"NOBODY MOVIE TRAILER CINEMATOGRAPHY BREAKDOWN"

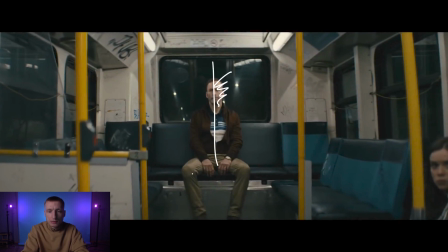(12:29)
Due to this, the right side of the character is brighter. Perhaps the lamp outside the frame was simply turned off, so a single one was left working as half side light, half back light.
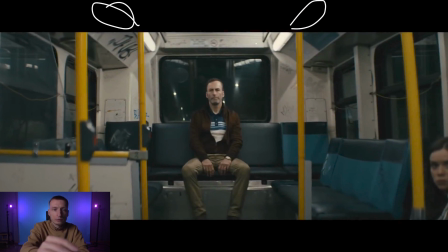(12:52)
This one was turned off, while the one on the right remained turned on. That is why the right part is brighter. Although we see both lamps working in the window reflections,
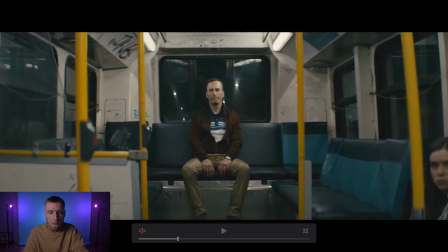(13:06)
most probably simply because we see the reflection of the lamps located further away, while some lamps were indeed turned off or covered.
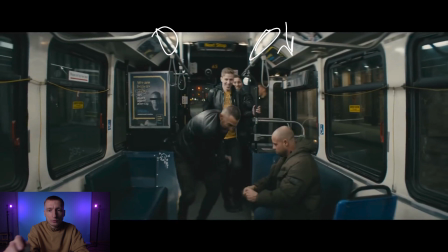(13:15)
Also, these lamps on the right could be dimmed slightly to decrease the brightness while the lamps on the left were not affected.
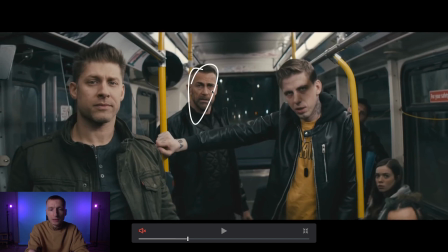(13:23)
This is quite a typical situation when the character's face is slightly turned away from these lamps here. Well, one lamp located here could be simply turned off. That explains why there is no backlight on this guy, and why it does not over-illuminate the face here and here.
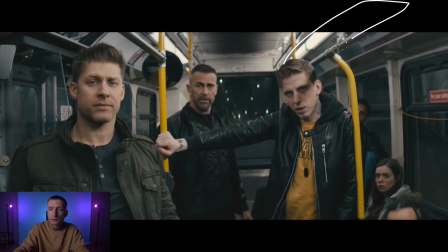(13:41)
So we leave this lamp in the back to serve as backlight. This row of lamps serves as keylight for two guys in the back, as well as this guy in the front. Here another softbox could be located in order to create a side light.
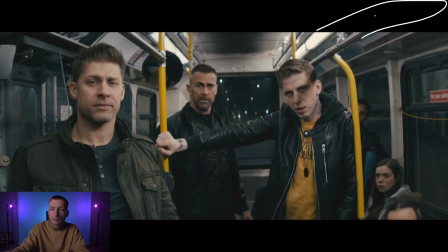(13:59)
or that same effect could be obtained using the lamps on the right. We can see they were working by the shadow on the face of the guy standing on the right. This means that these lamps could be working and serve as key light.
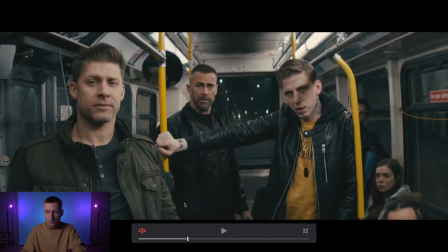(14:13)
This scene illustrates that by simply switching some lamps on and off, and without using extra sources of light, we can achieve a very good picture.
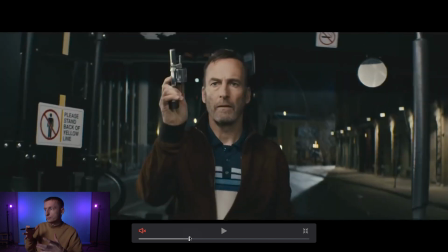(14:22)
This of course involves placing the actors correctly.
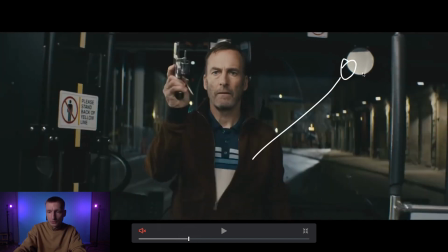(14:25)
In this frame we can see that in the street behind the building there was a source of light installed to illuminate the street. In addition, these lamps here provide some kind of rhythm. And the same source of light also illuminates the wall on the left.
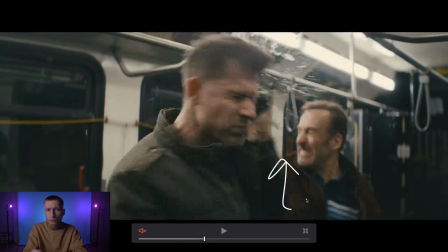(14:41)
As we switch to a different angle, we see only one row of lamps. I am pretty sure that the opposite row on the right was switched off. Therefore, we see the volume here, all these shadows on the right side of his face. If the row of lamps on the right was working, this part would be a lot brighter.
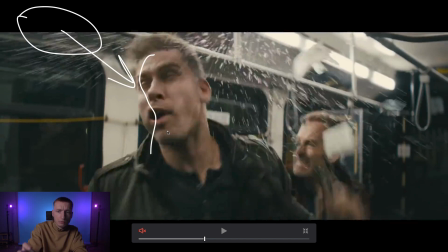(15:00)
So, this lamp works as backlight and keylight. These lamps also serve as backlight.
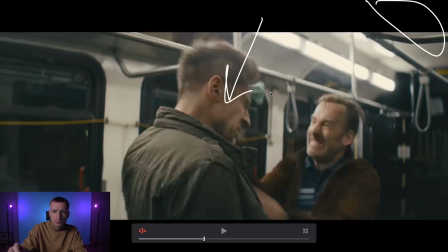(15:07)
Now, I think that one single lamp on the right was actually working just to provide the filling in. But it's not the entire row that was working. Most probably one single lamp was left on, whereas on the left an entire row was working as backlight.
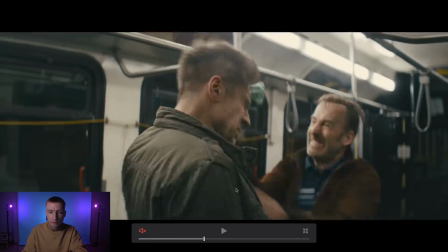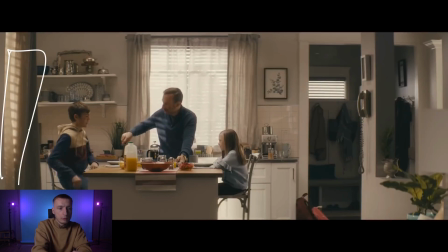(15:29)
An indoor scene in the daytime. A window on the left serves as key light, the second window behind the actor serves as key light for the boy.
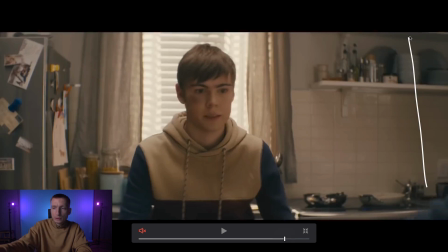(15:39)
Under such conditions we can switch to close shots without any problem. We have the same window working as key light in this frame.
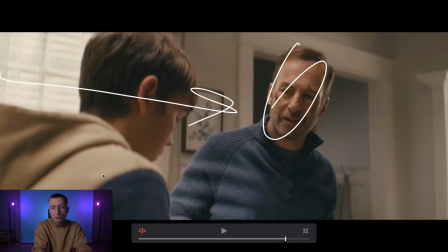(15:50)
And when we switch to a main character, one window is working as backlight while the other, the one behind the boy, works as keylight. So basically we're placing both actors in front of the windows so that one window would work as keylight for one actor and the other for another actor. At the same time, the same windows serve as backlight. Here is an interesting scene. It seems that the gun is gripped to the camera and the camera is moving together with the gun while the guy grabs it. Looks epic. A classic interrogation scene.